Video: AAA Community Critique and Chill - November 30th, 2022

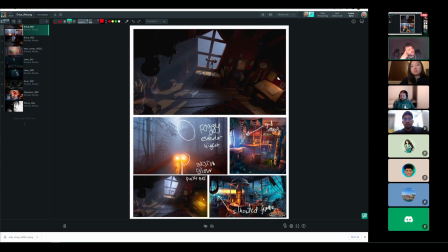just for context so you did your own paint over correct is that what you said this
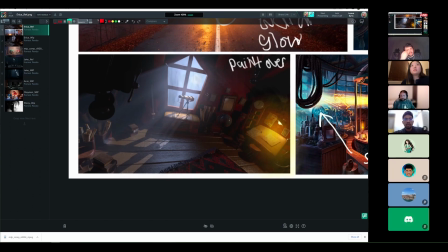one on the bottom left yes uh in the paint over i really like the orangeness from the lamp on the right that you're yeah like that whole section looks really cool if you could achieve that in
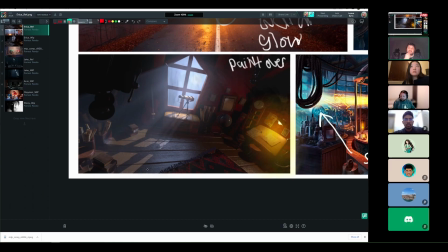your cg render i think that would be because right now it feels like you're probably a little bit duller than that yeah for sure and then
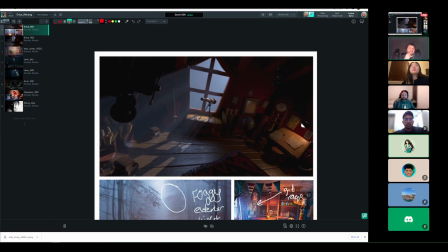i i mean i think for like color contrast it's not in your paint over but like it's in one of your reference i think you could explore
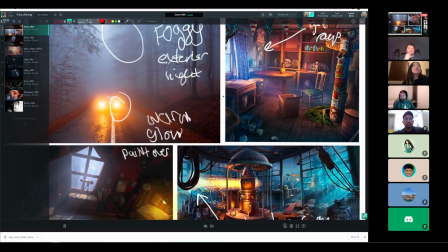more blue tones in your in your god ray and exterior i mean
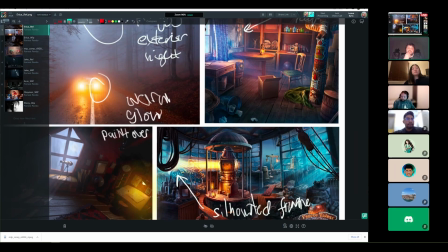i don't think what you have now is is bad necessarily i think i mean it definitely represents represents
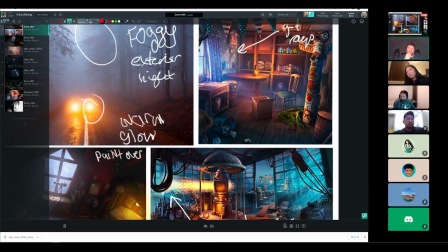moonlight for sure um but think about maybe just adding a bit more blue into that light source yeah i like how oh
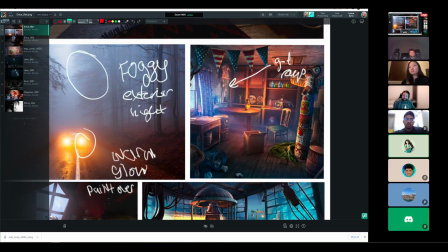sorry go ahead no no i was just cool thank you
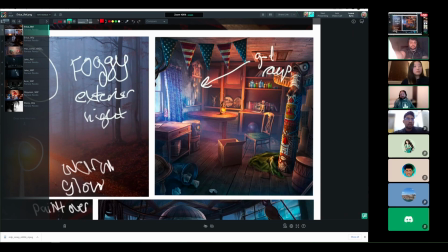this this reference i like how you there's this blend of the warm interior light with that blue coming
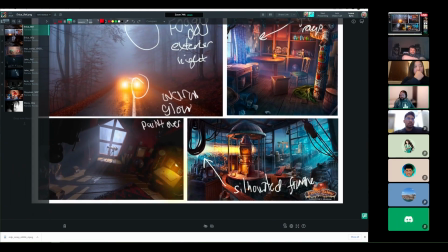in um that could definitely um happen a bit more in here so
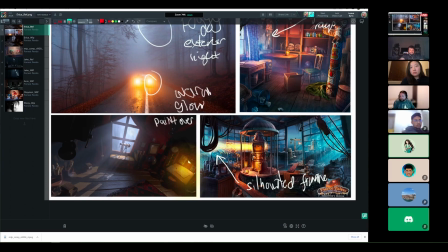if i brought up the um the light on the right on the desk yeah they might meld together more um i'm having a hard time creating that nice orange glowy effect without everything over in the corner looking kind of
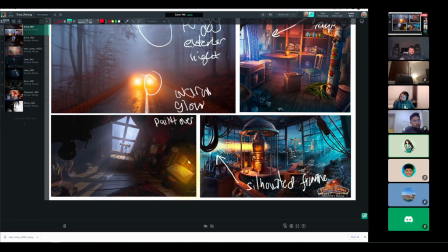brown and gross um so right now it kind of looks uh stark um but yeah i'm not really sure how to go um how to add bloom to my project yet so i'm gonna have to explore that a little more
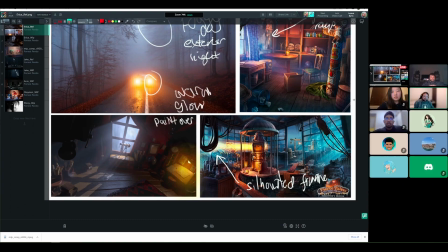for sure and they're the bevy of ways to do it um and i don't i don't know which render you're using but some of them will have different options for that as well as playing more with like your volumetrics um
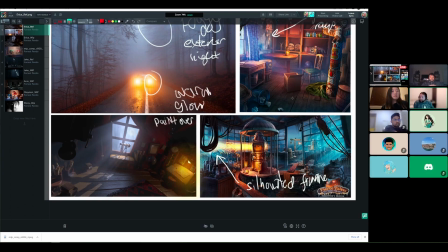yeah this one's arnold okay um and
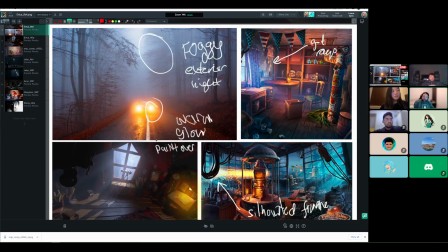like those are all like nice things to like you know that's like that final like five ten percent push to really sell it you know like um
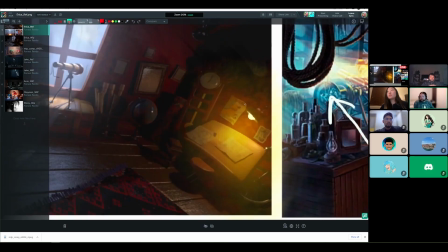i know this is like brush work but there's like this it almost feels like there's dirt on the lens that's causing some of this glow like when you look at it to feel
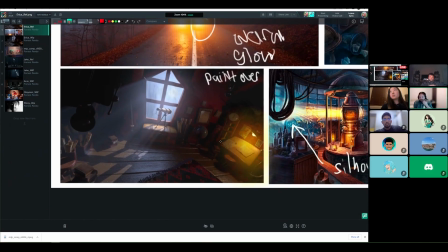like feel more real and it has like a texture textural quality to it
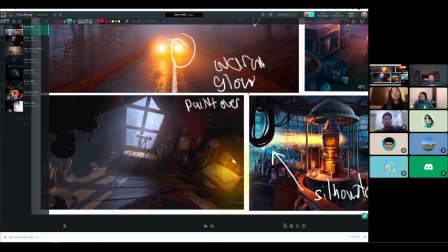um like that's something that you could
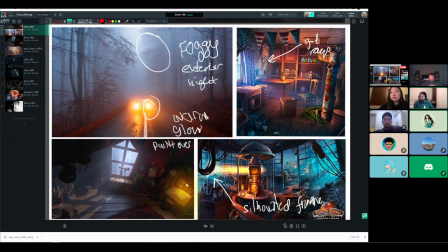explore doing And there are a couple of different ways to do it. But I'd say that's towards the end of getting to the final frame. Sure. The other thing I really like about the paint over is how outside the window,
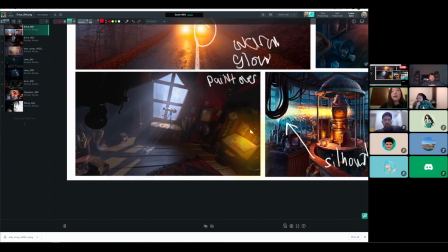it kind of feels like there's hints of things being out there. I don't know if that's intentional.
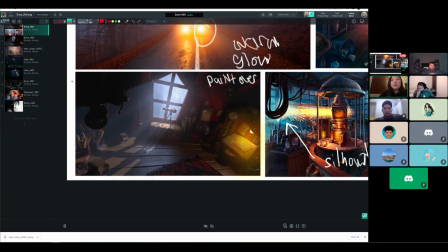But I think that's something you would definitely want to add in the render that you have. so make sure like it doesn't have to be anything too recognizable but just that variation and then a little bit of bright part that indicates like the source I think that's really
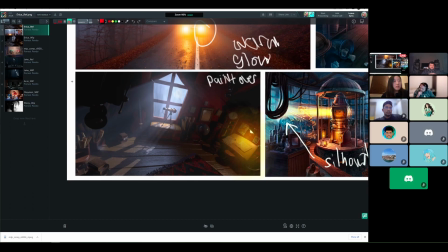really nice in the paint over so I would like definitely try to get that as well yeah definitely um I'm just not sure how to do it yet